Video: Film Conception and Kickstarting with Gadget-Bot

So we jump into the BBTS. Yeah, so with this one, we'll go ahead and jump right into the BTS footage.
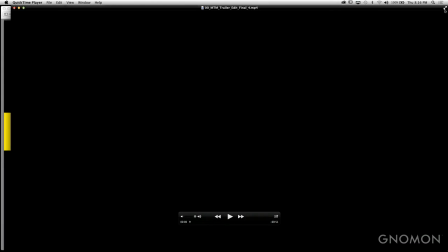37:56 So this is all the BTS from us on the set days as we were building and shooting.
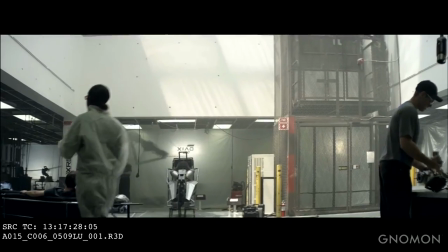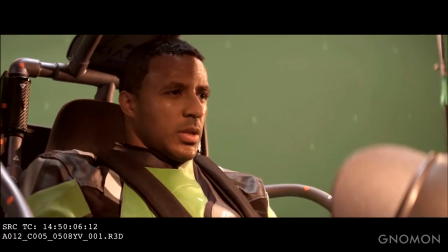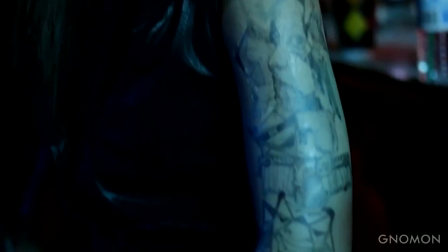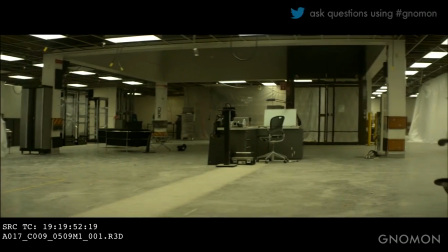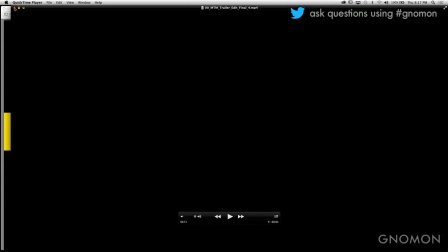38:53 So with that, a lot of the set stuff you see, everything pretty much we had to set design in production design. Yeah, I mean, initially we had a production designer that we were working with to who was very experienced, and she had to hop off the project because something came up.
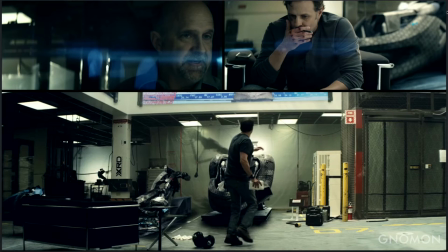39:12 And at that point, you know, I mean, one of the things that we had to learn for ourselves was that, you know, you just have to use whatever talents you have at that point and really jump into something, even if you're not unfamiliar with. And at that point, I had never production designed before. Not gross. Yeah, but, you know, we kind of got everything together. We asked for as much advice as we can, and we just went through and together production designed the rest of the movie. So this was the final look of the garage scene that we have in the trailer.
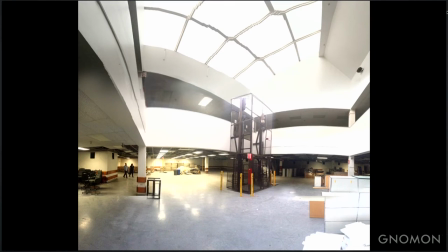39:39 So at our college, there was this old Mel post office that was next to it. And they were in the middle, our school bought it, and they were in the middle remodeling and turning it into something new.
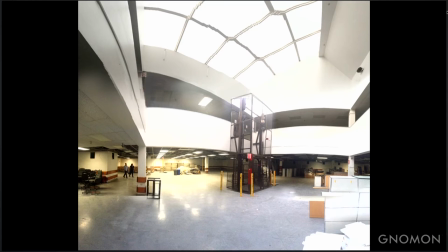39:53 They were completely demolishing it. So we asked if we could film in it. They said yes. Yeah, and what was funny was, like, you see the debris that's back there. When we actually moved in, there was four times the debris in that actual garage.
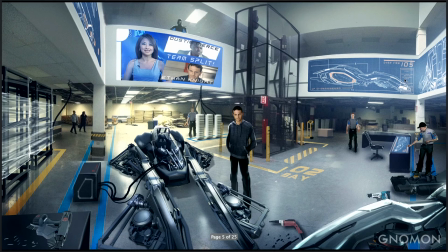40:04 So we had to find creative solutions to actually, you know, manage it and make it look cool. And so these were, like, rough concepts we did based off of the actual room. So this is the pano that we had of the space. And then we did a rough concept in a day or so on top of this, just showing what the space looks like.
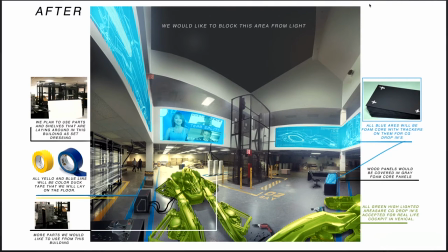40:23 And then we did a breakdown so that all of us were on the same page as to what we needed to do when we got in there. Because we only had a day to really do all this before we started shooting. Right. And we wanted to also design a space that we could shoot 360, right? Yes. All the way around. Yeah. And so after doing all this, this is what the final space looked like at the end of the day.
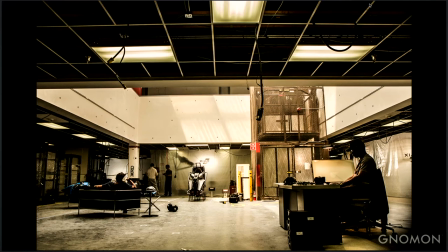40:43 We really wanted to sell that the space was larger than what you actually see, and so we used drapes to indicate that there were parts of the vehicles being built in the background and things like that. A lot of the stuff you see, like the pad sitting in the background there,
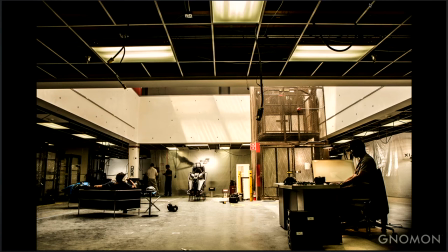40:58 was actually like a giant piece of foam core that we cut out, and we just put it there to give us a nice silhouette.
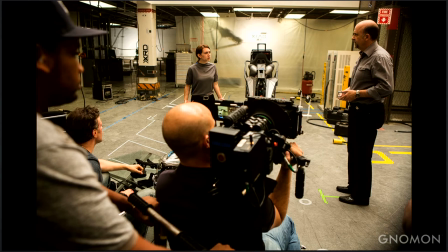41:05 As if they were building stuff. Yeah, a lot of it was kind of like cheating things for, like, you know, the camera in camera, so, you know, it's okay to push things back.
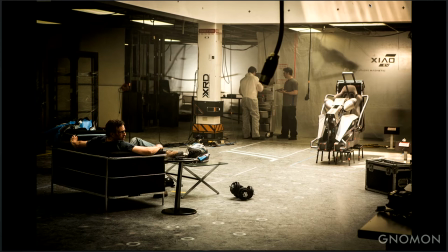41:13 And again, like, the tarp is to cover up certain areas because they didn't let us, the school didn't let us move certain things in the back, so we're like, okay, all right, we've got to, like, figure this out. So tarp was our friend. But it actually, in a lot of ways, works better because, I mean,
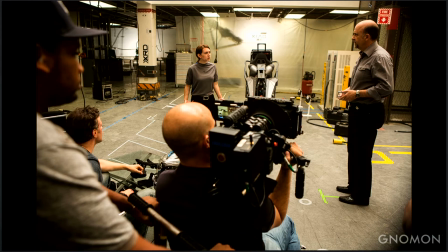41:26 being able to kind of shadow certain things in and having those garbage parts there kind of made it more realistic because at this point of the story, the main character actually was kicked out of the state-of-the-art training center and had to move into a garage that was a little more run down. Mm-hmm. Yeah, and some of the backstory, too, of this garage, as to the people who helped us, Kyle Spiker, who is our VFX soup, he did an incredible job on the project.